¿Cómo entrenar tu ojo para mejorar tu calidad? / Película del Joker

Para muchos, solamente la práctica o estar comprando un excelente equipo y mejorando cada vez más y más y más nuestro equipo nos va a hacer mejores en la cinematografía o en la fotógrafa. También hay que ejercitar el órgano principal, el lobo. Ver más, ver, observar, analizar. Esto nos va a meter muchísimo en la teoría. Sí, es muy importante la práctica, eso es real. Y si no practicamos, no vamos a saber cómo lo vamos a hacer. Pero, si nosotros podemos estudiar y entender qué es lo que estamos observando primero, entonces de esta forma vamos a poder mejorar indudablemente nuestro estilo fotográfico. Por eso vamos a hacer un pequeño análisis de la película de Joker.
¡That's life! ¡That's life!
Y vamos a mencionar algunos puntos. ¿Cómo los estamos analizando? Primero, composición.
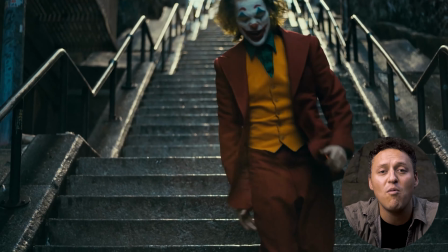56s
Observa bien. Por ejemplo, en esta escena podemos ver indudablemente cómo la composición hace un resalte en nuestro personaje, cómo lo engrandece.
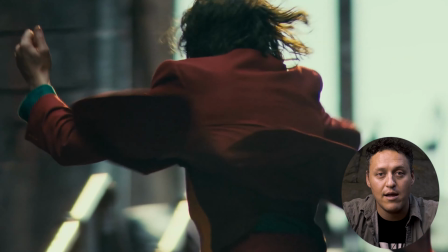66s
Hay que aprender que la composición es jugar con el entorno, jugar con lo que tenemos y cómo vamos a obtener una mejor forma de que el espectador se visualice directamente al punto en el que nosotros queremos que vea,
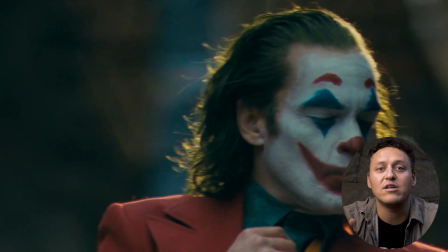79s
que en este caso es el personaje. De eso nos ayuda la composición. Entonces, observa.
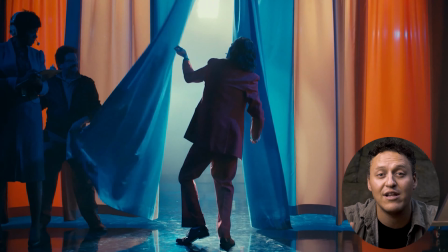85s
La película está llena de escenas en donde la composición es completamente brutal.
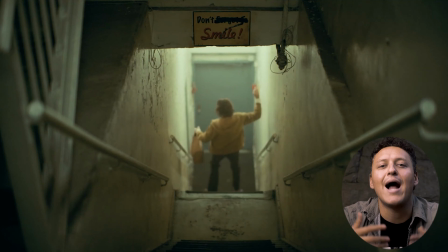89s
Si nosotros entendemos cómo está funcionando, al momento de practicarlo, vamos a poder observar.
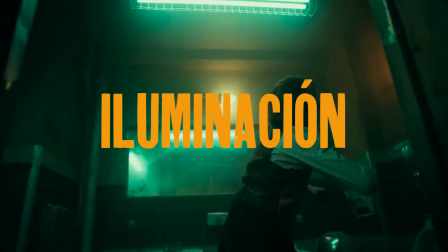95s
La iluminación. Vean esta escena. La iluminación lo es todo.
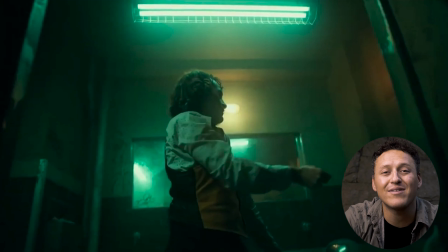100s
Lo hemos mencionado en varios de nuestros episodios. Recuerda que no importa que tengas una muy buena cámara o la mejor cámara del mundo,
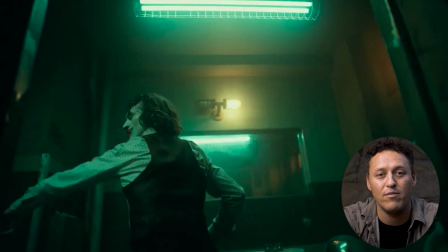108s
si tú no sabes iluminar o jugar con la iluminación, no te va a funcionar. Realmente puedes tener el mismo resultado con una cámara a lo mejor básica si tu iluminación es buena. Tomando otra vez el ejemplo de la película del Joker, vean claramente la iluminación. Y no solamente eso.
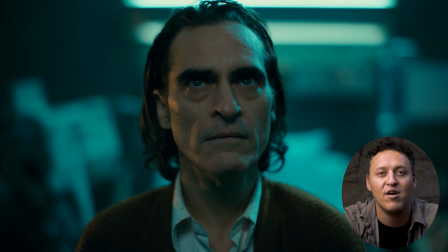126s
En esta escena juega perfectamente la iluminación y el color. Cabe recalcar que en la película el color es una parte importante.
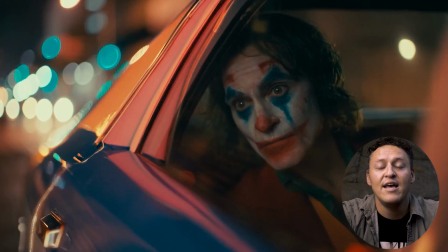134s
En toda la película se ve cómo resaltan las sombras en tonos azules y en las altas luces los tonos naranjas.
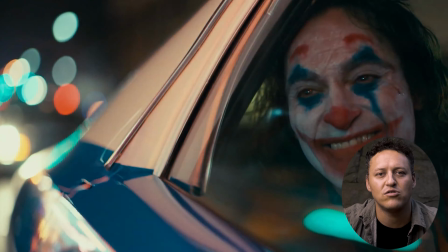142s
Esto para darle una nueva interpretación y una intención para resaltar estos colores y además darle un tono más artístico y el toque del diálogo. Planos. Observa los planos. Cada vez que veas una película, observa qué tipos de planos son y para qué los están usando.
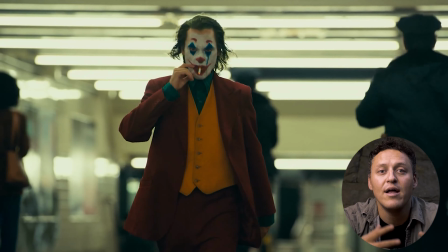159s
Como en este ejemplo, plano medio o plano americano nos ayuda para estar intensificando a ciertas escenas.
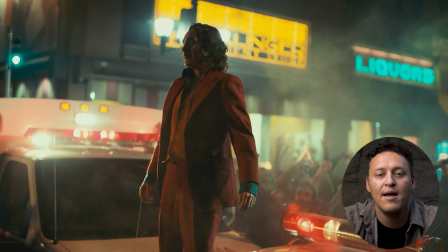167s
Por ejemplo, al final de la película vemos completamente un plano medio corto
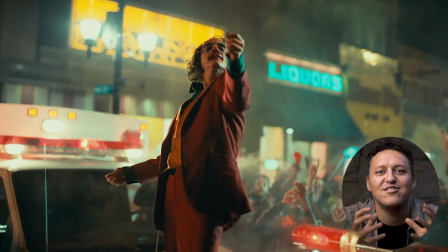173s
que es el momento cúlmine en donde el Joker le da la grandeza.
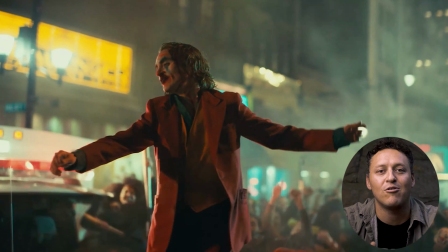178s
Nos enfocamos y la vista del espectador es completamente al personaje.
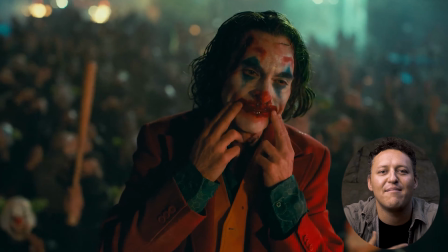183s
Él está tratando de mostrar que ya completamente se transformó y la grandeza de este personaje. Por eso los planos son importantes,
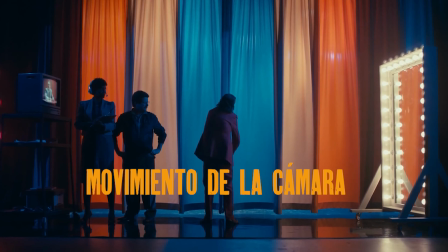193s
pero hay que entender por qué los tenemos que usar. intención y movimientos de la cámara los movimientos de la cámara nos van a dar al espectador cómo observar al personaje o cómo interpretar el análisis de la película por ejemplo al final de la película vemos completamente un
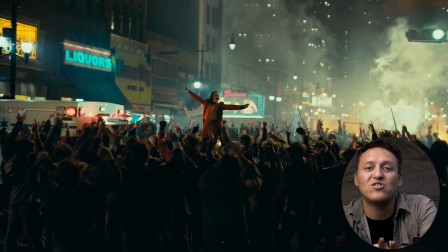211s
dolly out en el movimiento de la cámara porque es el cierre estamos cerrando es por lo general observa que en varias de las películas podemos ver cómo al cerrar hacemos completamente alejar la toma para poder hacer que en el cerebro del espectador se sienta un cierre, un punto de cúlmine en su mente. Entonces la intención de los movimientos de cámara son sumamente importantes. Ojo también el ángulo de tiro, el ángulo de la cámara también tiene una razón del por qué está funcionando.